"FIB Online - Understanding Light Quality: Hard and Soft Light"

And now we introduce clouds. So suddenly we don't have this pin source of light. We have clouds now become our larger light source. And it's significantly larger than the pinpoint of the sun in the sky.
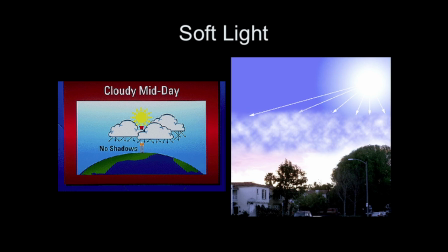And that makes a softer light source. So we have sun, this ball of sun in the sky, which creates very hard light. But as soon as it gets clouds in the sky, it diffuses the light passing from the sun. And it creates a very, very large light source. That's exactly what it is. That's what clouds are to the sunlight is a large diffuser. And as a matter of fact, a cloudy day like this, you get an almost shadowless day because we have such soft light that we don't have any hard aspect to create an actual shadow outside.
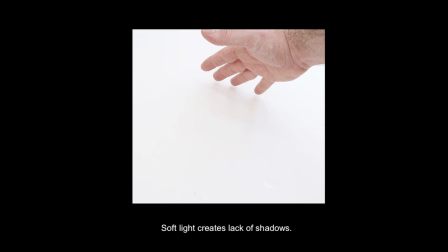So this is the same example of what I did earlier, except now it's in soft light situations. So it's not getting hard light from the sun. This is a cloudy day, and you notice that there isn't any definition to shadow for my hand at all.
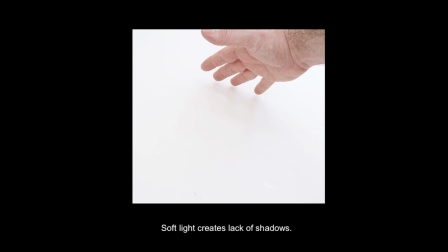As a matter of fact we don't really see a shadow there. You see just barely kind of a hint of very soft shadow at the fingers but there's no longer a defined aspect.
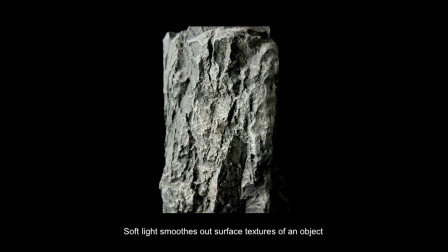And if we look at the same rock lit from the same direction but now we have diffused the light to create a softer light it tends to hide the texture a little more than hard light does.
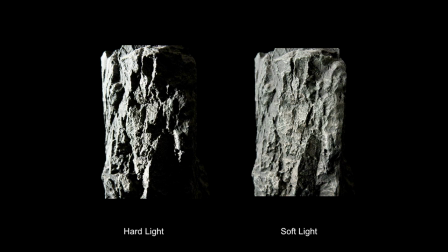Hard light accentuates the texture we see more contrast. Soft light tends to minimize textures. Now imagine that we're shooting human faces instead of rocks. Soft light will tend to soften features, soften imperfections, and hard light will exaggerate them. So if you have that aging actress who wants to look like she's 16, you don't want to light her with hard light.
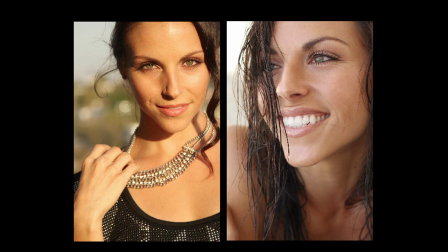And this is an example of a very young beautiful actress in two different types of lighting. Very, very hard light. We see that this shadow edge transfer is very sharp going on in here. This is direct sunlight, and this is open shade. And there really is a very gradual shadow down here, but we don't have this real sharp definition.
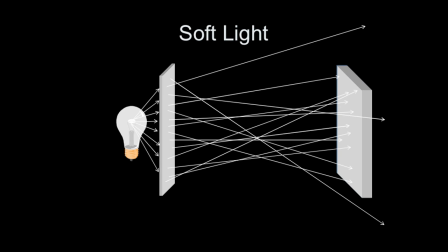Both can be beautiful. It depends how they're used. If we're putting this light source through diffusion, now this diffusion becomes our new source. The light bulb isn't our source anymore. We've now increased the size of our light source by putting a piece of diffusion in front of it, and that becomes our new apparent light source. The larger the source is in relation to the distance between the subject, the softer the light's going to be. So if I have a light bulb here, and I put a 2x2 frame of diffusion in front of it, I've gone from a little teeny 1-inch pin source to a 2-foot-by-2-foot source, and it's going to soften the quality of that light. But if I then back that off 5 feet, I'm now hardening the light because I'm getting further away. So it is the size of the light source in relationship to the distance to your subject. So when I put this diffusion in front of the light, now I've got light going everywhere. It's no longer direct beams of light like it was with hard light. Now it's all over the place.
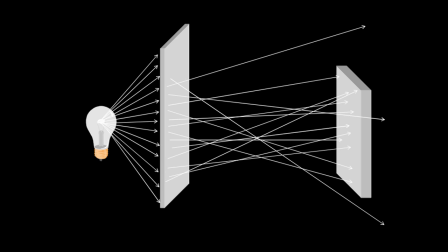If we increase the size of this light source, so now I've increased the size of my diffusion, and I back the light off a little bit to make sure that I fill this diffusion, so I get a nice even light, this light that's going all over the place goes even more all over the place. and it's even softer. So when I get rays that are going all over the place, I get less defined shadows. I tend to smooth out features a little bit.